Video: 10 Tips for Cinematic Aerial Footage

Hey guys, it's Bart Johnson here. Today I want to share with you 10 of my tips for getting cinematic aerial footage.
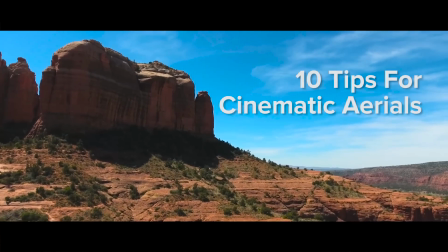So as we all know, quadcopters, drones, whatever you want to call them, are becoming much more popular, much more affordable, and a lot of people are getting their hands on them.
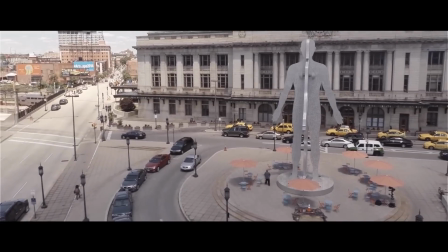(0:29)
And I want to share with you how to get the best cinematic footage from these devices so that you can use them in your
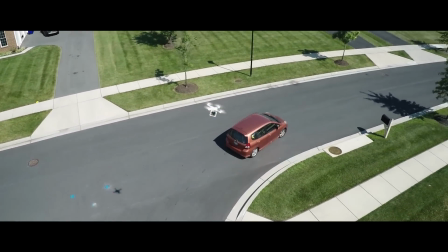(0:38)
filmmaking process and become a filmmaking tool rather than just something to fly around for fun. So my very first tip bases off the fact that drones are becoming more popular. Everybody sort of has them. They've been becoming much more affordable in the past few years. Now, when they first came out and were affordable to get your hands on,
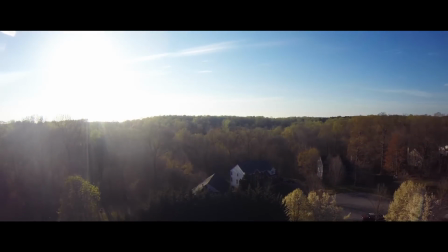(0:58)
it was enough to just fly super high and get that shot that no one had ever seen before.
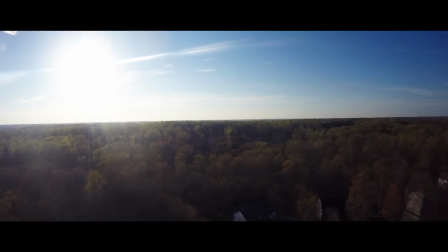(1:03)
You could just fly way up high and everyone would ooh and ah.
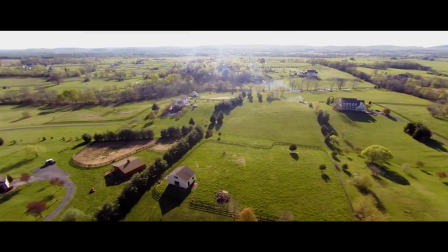(1:06)
But nowadays, that doesn't fly anymore, pardon the pun, and you need to get a little bit more creative with your shots. So my first tip is that often flying low is actually better than flying high.
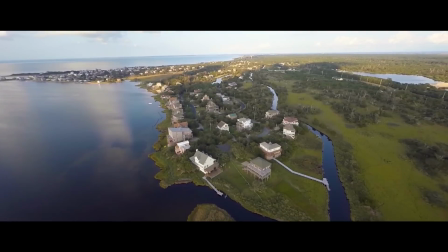(1:21)
You don't just want to go as high as you can and see as far as you can anymore.
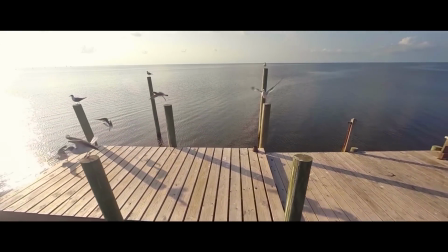(1:25)
You sometimes want to move closer to the ground because that's where your action is, that's where your subject matter is,
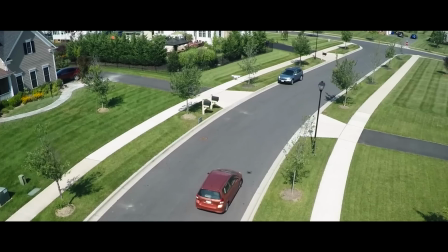(1:32)
and it's going to give you a lot better footage, and you can still use it in ways that no other cameras before could be used. My next tip is something that a lot of new operators may forget, but something that a lot of longtime cinematographers pick up right away, and that's that you are still composing a shot. You still have to compose your elements, and you still have to obey the rule of thirds. So that's my next tip, is when you're flying around, don't just follow stuff in the center of the frame. Don't just do whatever looks good and think that's going to be great because it's from the air.
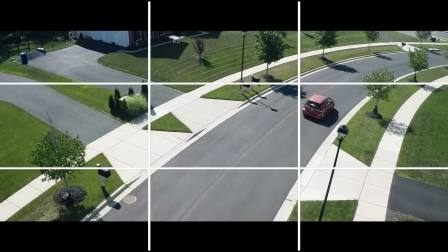(2:09)
Really try and compose your shot using the rule of thirds, and you're going to get images that are much more pleasing to the eye and look much more cinematic. Continuing on that theme of carefully composing your shots, my next tip is to utilize foreground elements whenever possible. Photographers and cinematographers are very familiar with the concept of foreground, middle ground, background.
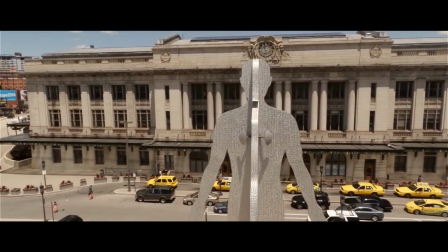(2:35)
You want to have layers and depth to your shot. Well, it's no different with an aerial shot. Get some foreground elements in there because they're going to help you convey motion.
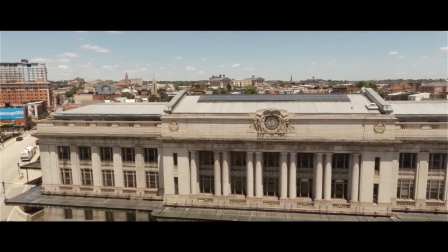(2:43)
They're going to help you convey scale.
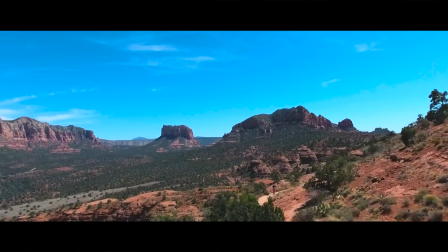(2:45)
Get some people in the shot if you're shooting something large, and it's really going to add to the depth of that shot,
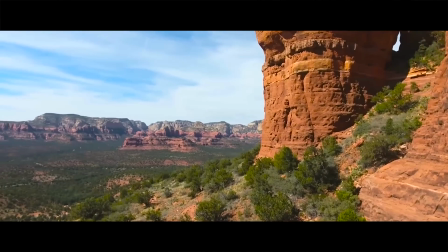(2:52)
and it's really going to add that little wow factor and pop that your shots are going to need. My next tip to keep in mind is to try and move the camera in as many different directions simultaneously as possible. Think of like a slider move. Sure, you could put a camera on a slider and just slide side to side, and that's a cool looking shot. But what happens when you put that camera on the slider and while you slide, you also pan with a subject? You get an amazing looking shot. So try and do that same thing with your aerials.
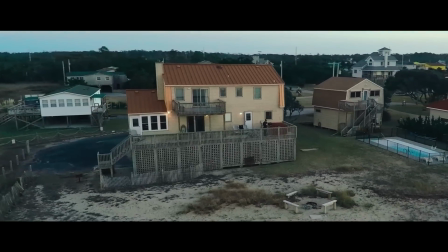(3:25)
Don't just fly at something, try flying around something, try orbiting,
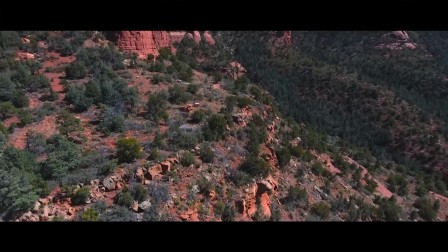(3:29)
try tilting, try adding whatever movement or motion you can into that shot. It'll make it a lot more dynamic. Now, there are some challenges to moving an aerial platform through the air as opposed to just moving a camera on the ground,
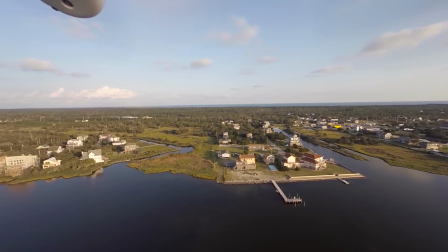(3:43)
and one of those is that sometimes you can get props in your shot. So my next tip is to either fly slowly and precisely, or try and stick to flying backwards whenever possible. If you move backwards, your blades are going to be tipping towards the back away from the lens of the camera,
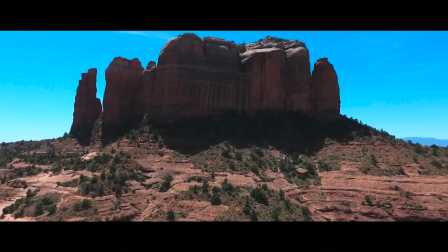(4:03)
and you can get your shots and make sure that everything is clean.